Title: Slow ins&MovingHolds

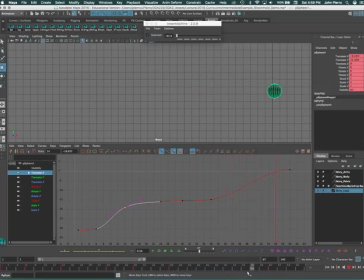496s
So I'm going to middle mouse this one, so I'll just scrub over and grab a pose where it's kind of close to that, 56, move it back to 44, key it. So there's my zip over and my slow in, and then I'm just going to even put another one here just to keep it quiet and really slow it in a bit before we cut,
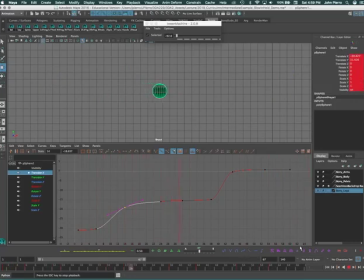514s
okay? And now when I hit play, zip, pop, stop, cut, okay? So slow-ins, moving holds are really kind of, and I'll show you this on a character. It's just like maybe grabbing something very close to your key and basically doing the same kind of thing,
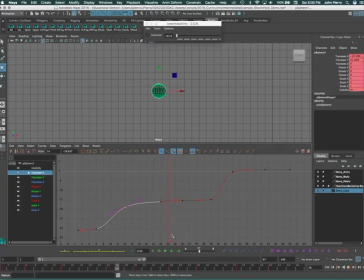532s
moving over, giving it more time, and keying that. And then you can go in and finesse it to try and give your character a little bit more something that feels natural. With a real character too, your character can be paused, stopping, and kind of looking left and right during a hold, or just standing frozen and breathing a little bit lower, heavily,
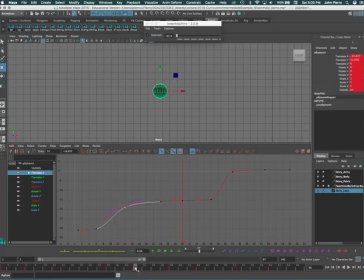552s
and maybe an eye blink within that before your character anticipates and moves. So just getting used to stopping your character, slowing them in, and pausing for a minute before they move on to something else. Also with your character, obviously you'll be anticipating before you move on too. So adding an anticipation in here could be nice too.
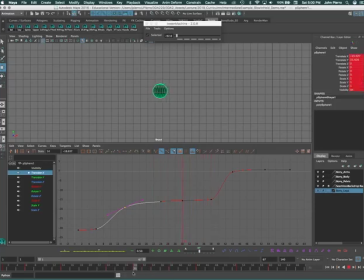569s
If I'm going to slow in and pause here into 30, maybe 38 was an anticipation, and I can just pull this down, which would anticipate back before he took off and got out of there, okay? Although spheres rarely anticipate. So let's see.
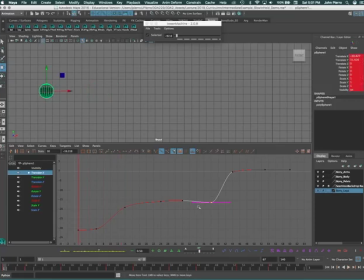589s
So that's the general idea about slowing in, and as you can see, if you're understanding the graph editor, which you really need to be working at this point, this is obviously a pretty easy way to understand it. There's a slow part, slow out, right? Then we're going to go fast, and we're going to slow in a bit. We're going to get a little rickety here.
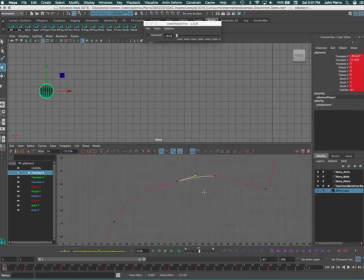607s
If we really want to get close here, you can see that if I really want to control this and make this nicer, that's where, again, coming in and maybe even finessing this a little bit more to say, yeah, that is much smoother. But if I want this to be a much more quieter pause, I would pull this up a little bit more
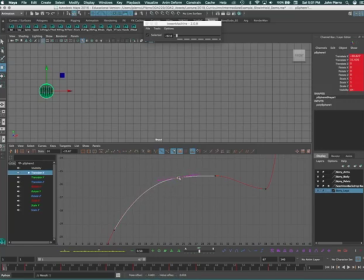624s
until we're almost flat, and that would give us a little bit more of a quiet hold, okay, before we anticipate. And then if I want to jet out of there nice and fast, most things have a slight slow out, so if you do this, it's probably going to feel a little unnatural if you go too fast like that,
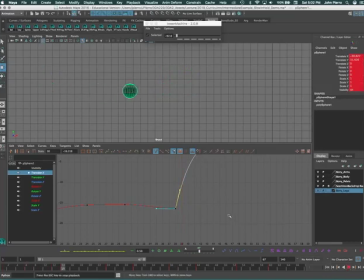643s
although even with a car, it'll light up and spin its wheels before it goes. But this is animation. You can do whatever you want. Anyhow, guys, hopefully that makes a bit sense about the general idea of using this.
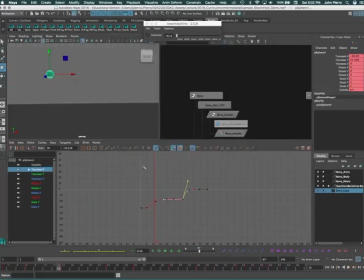656s
So let me jump into a scene and kind of apply this a little bit. So I'll open up, and
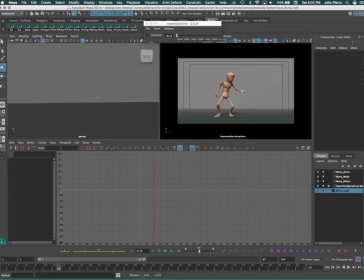666s
I'll just kill that guy, or that sphere, and I'll jump down here with my character.
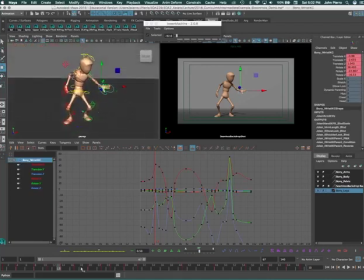671s
Okay, so there's a couple of, this is a scene, an intermediate scene where the character goes from one pose to, oops, I hate when I do that. Let's just do that and open it up again. It's going to go from one pose to another pose, to a second pose, and then there's a third pose, okay?
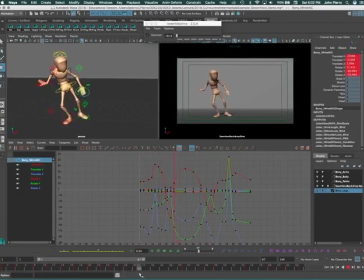686s
So into the second pose, you're going to see I'm kind of contacting the ground. There's my contact, and I'm going to come down and continue down, and then come back up, and then I'm going to settle into this pose, okay?
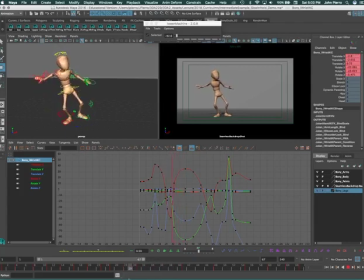702s
And I want to create a bit of a slow in here. So there's my breakdown. I start heading up a little bit faster. And if I want, I can even take this off. I'm going to leave this one in here, though. But this is a bit of a breakdown on the way up to slow in and pause at this before I anticipate slightly. You know, rock forward again in anticipation, come down in anticipation.
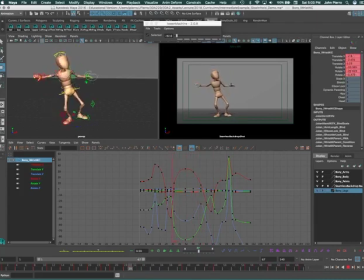722s
So there's a few things here to get me out of that pause. But let's just put in that idea of how do we slow in for a character. First off, you know, you might have to change your timing, you know, and even if you're going with the timing of your performance, this is animation exaggerated.
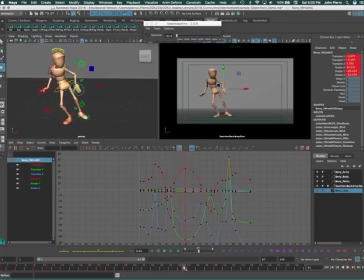738s
So push your timing, really get your character to stop a little bit longer.